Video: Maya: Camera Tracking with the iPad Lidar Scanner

tutorial starts with a song, but it's only a few seconds long.
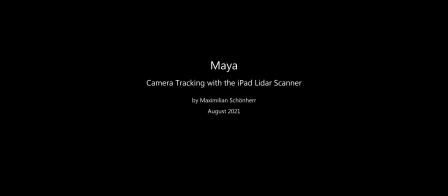Computer animation. Let's get started with animation.
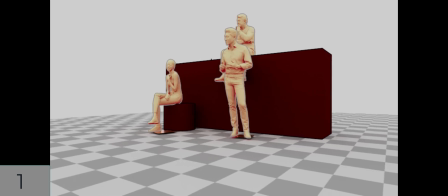Hello friends, today we talk about camera animation.
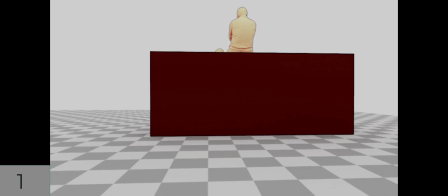I show you three examples of a very simple scene with three types of camera animation.
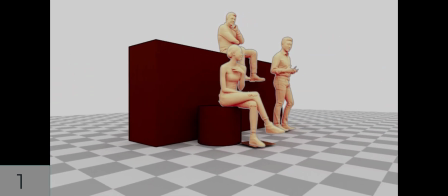This is the first one.
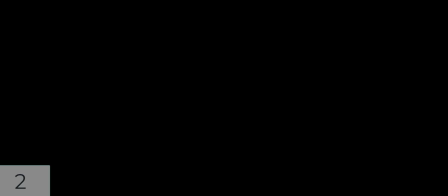Now here comes the second one.
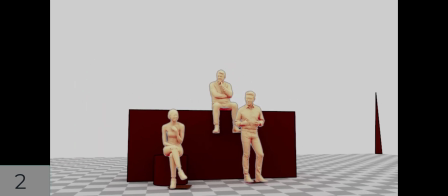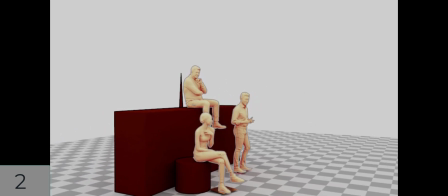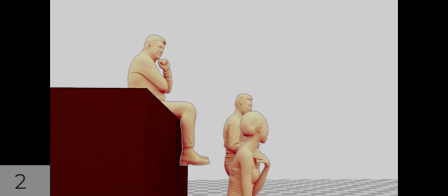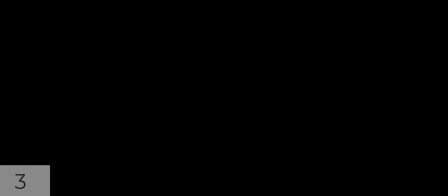And here is the third one.
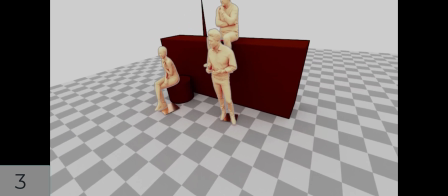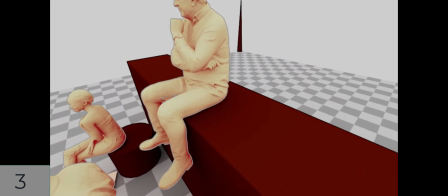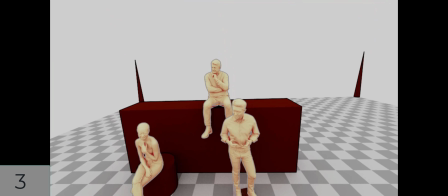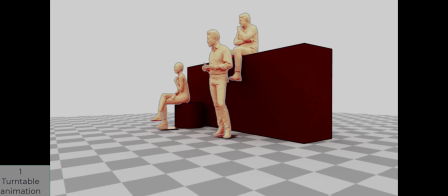Now, what is the difference? Well, the first one is a turntable animation.
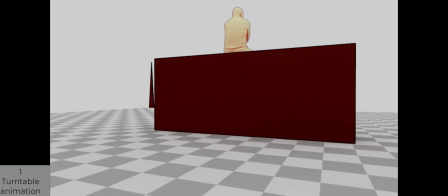A typical computer animation method to visualize things.
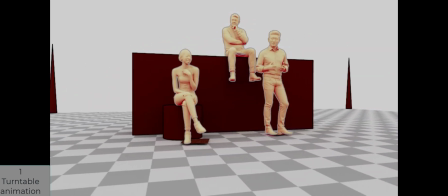The camera circles in an exact circle around the objects, so we get a nice overview.
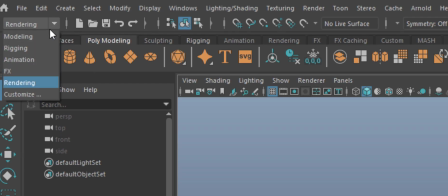It's under Animation and Visualize.
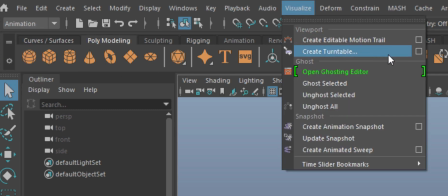And please make use of the option box because it gives you options about the length of this animation.
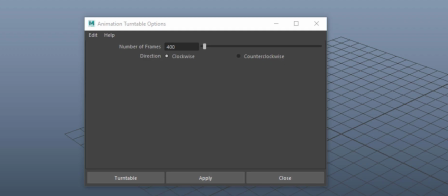In my case, 400 frames. Now let's have a look at the second one.
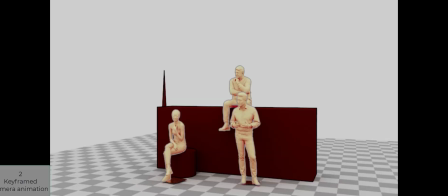This is a keyframed camera animation.
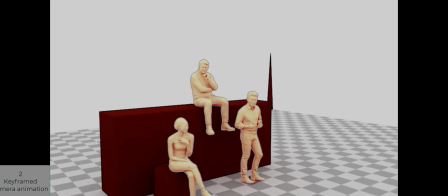I created keyframes with a camera and I tried to simulate a real cameraman in reality,
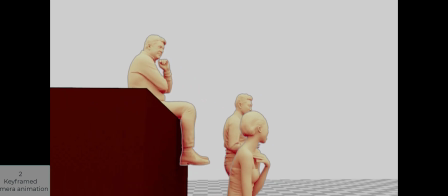so to say, how he or she approaches the scene, the characters, etc.
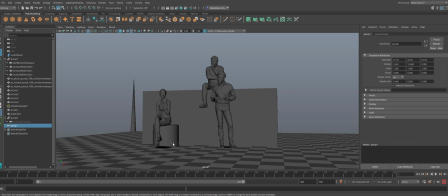I created this basic scene and here is the camera. I set one keyframe after the other. Actually, I'm using a camera with an aim.
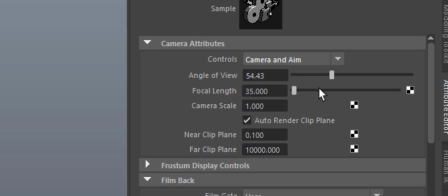The aim is set fixed at a fixed place in the center of the scene, more or less.
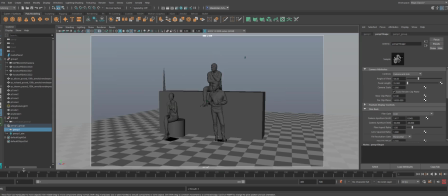And then I just move the camera, not rotate the camera around the objects.
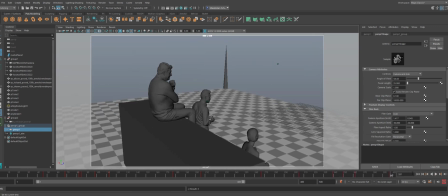So the camera always looks at the same position, sort of, and but moves around quite wildly. I don't know if this is really good. That's why we go to example number three.
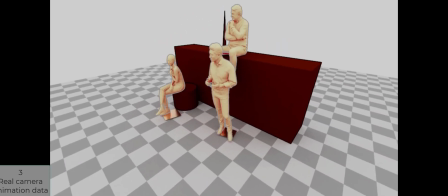The example number three is very interesting because it does not simulate a real camera man or woman.
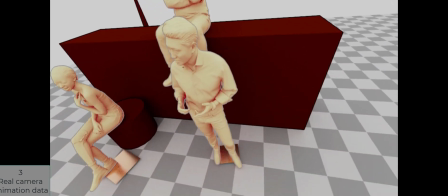It is a real camera man or woman behind it, although we're in a 3D scene.
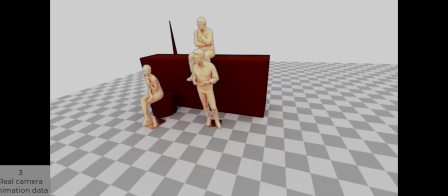How is that possible? Well, it's possible with the new Lidar scanners,
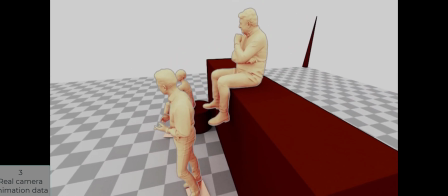which are built into some smartphones and, in my case, in the iPad Pro.
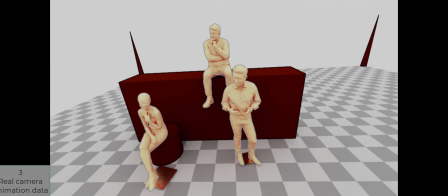I think it's the fourth generation. What I do is I use an app and I filmed parts of a sitting room
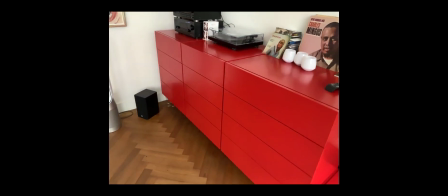while moving the iPad back and forth, left and right.
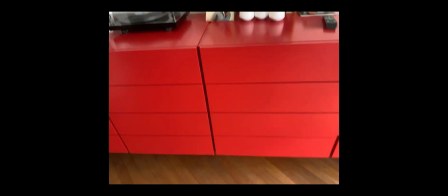This is a very natural motion.
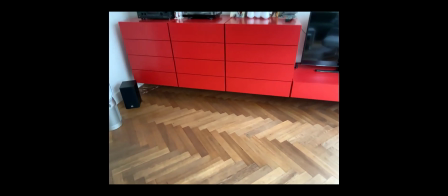You can see the steps I'm walking and I'm walking back, etc.
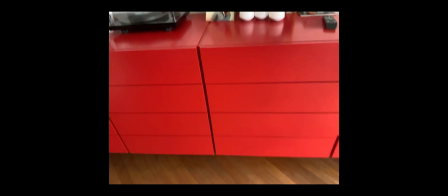That makes it a natural camera. Let me demonstrate you how the result is.
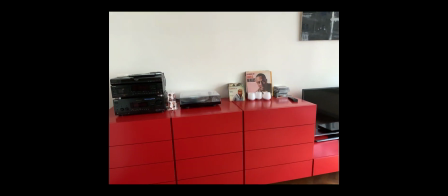We see
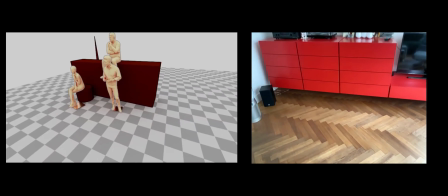on the left-hand side the 3D animation and on the right-hand side the original, and it's basically the same camera animation.
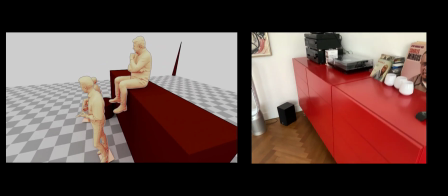Even the focal length is the same.